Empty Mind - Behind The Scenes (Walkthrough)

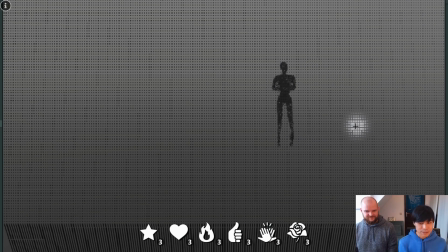So there are like two things that are actually coming from the same information, but from different layers. One is what only you would see, this trail, and the white
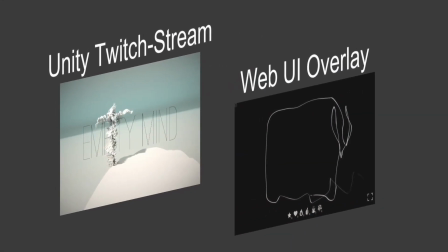circle, the blob, is seen to everyone who's watching the performance.
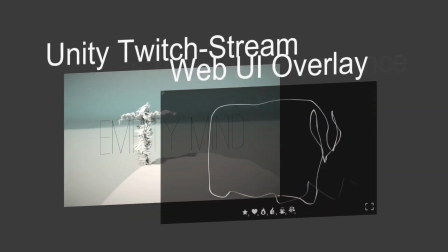And that's one thing.
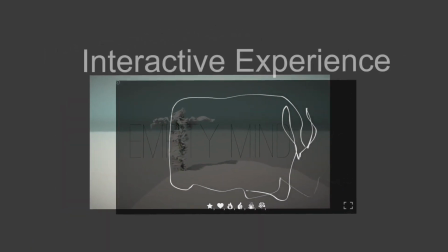And also we have these emoticons at the bottom, which are another UI component.
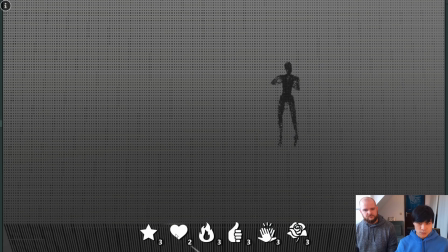And if you click on it, it will shoot an emoji inside Unity. So again, there's a delay because this is shown to everyone, not just you. So if someone's pressing these buttons, you would see it,
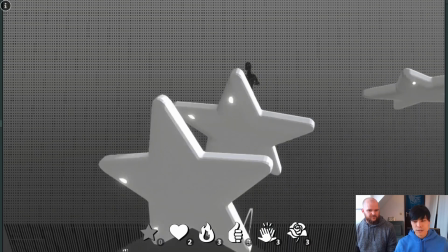and that's rendered in Unity, and that's coming with the delay.
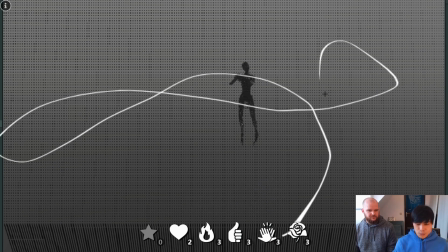And here's the problem, that we always have delay, so that's why the trail is shown there to match the delay of what's coming from Unity.
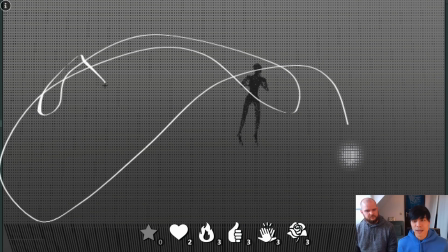So if there's no delay, I would probably forget that I moved like this, but since there's a trail, you can see that, okay, it's actually this white ball is actually following my movement.
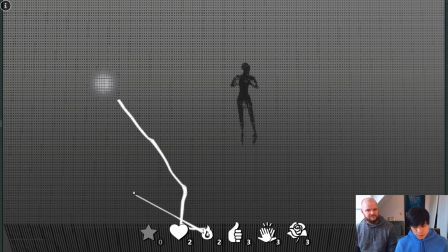And then also for these emoticons, when you press, it will shrink, and then it comes back and moves a little bit, which there's a little bit of a time lag, but this is another way for us to
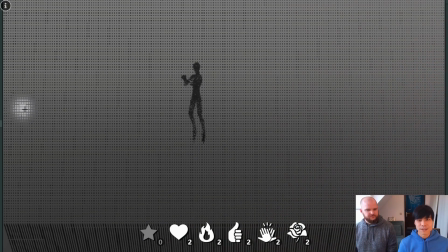remind the viewers that, okay, I pressed, and then that's triggering the effect inside the streaming from the Unity.
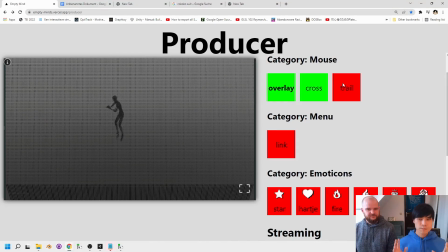All right, so this is what we're seeing right now is a debug view, but you would normally see only this video part, the streaming part.
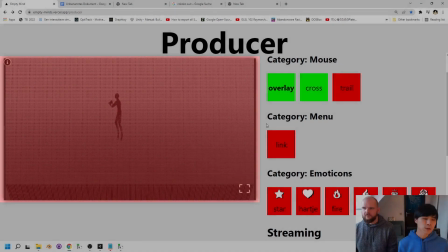As an audience, if you log in, you will see this part.
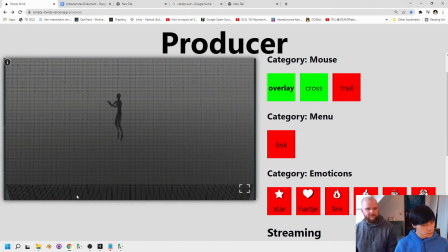And depending on the scene, right now it's just showing the pure streaming from Twitch. And you can still see that this white circle is moving. It looks a little bit random, but actually it's following my mouse.
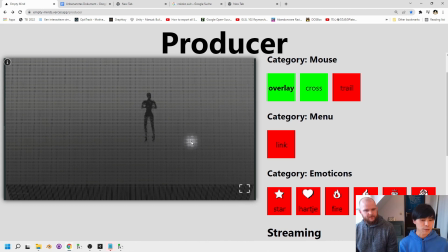And the delay is just because of the streaming latency from our computer to Twitch to the browser. Yeah. So basically, if you wanna think about it, it's
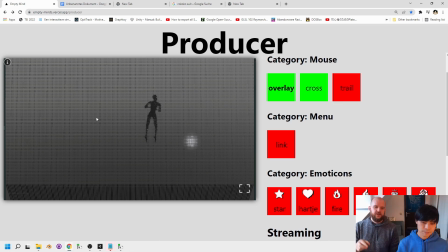basically every computer, every visitor is sending their mouse position to Firebase. Firebase is updating the mouse positions in Unity.
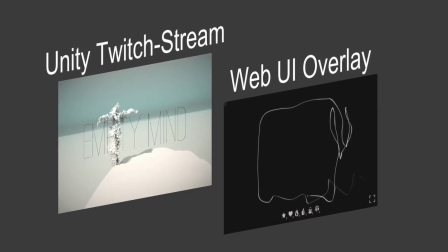Unity is being streamed via OBS to Twitch, and that has a long delay,
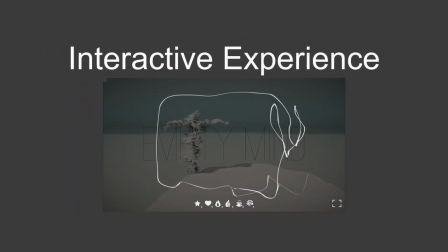like 5 to 20 seconds, depending on where you're watching, depending on what you're internet connection is like. So this is why you see this delay.
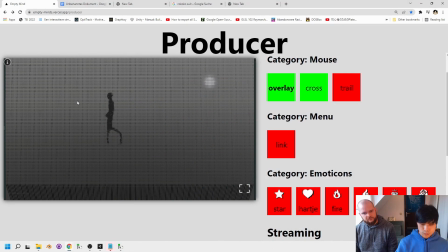So this is a bit unintuitive for people to associate with their movement of the cursor. So that's why we added another layer on top of the streaming, because we cannot modify the image of the streaming on the browser because of security reasons.
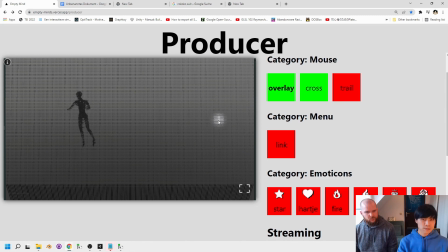But still we can add layers to overwrite on top of the streaming. And that's one thing we did, is this trail. And as you can see, the trail remains there until the blob,
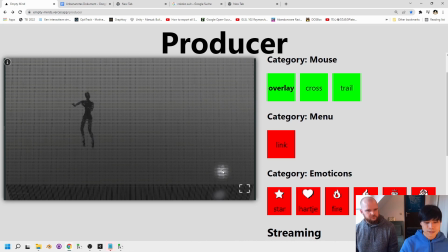the circle from the streaming catches up with where you are. And that's a way to make the association with your movement of the cursor to what's happening in the 3D view of the streaming.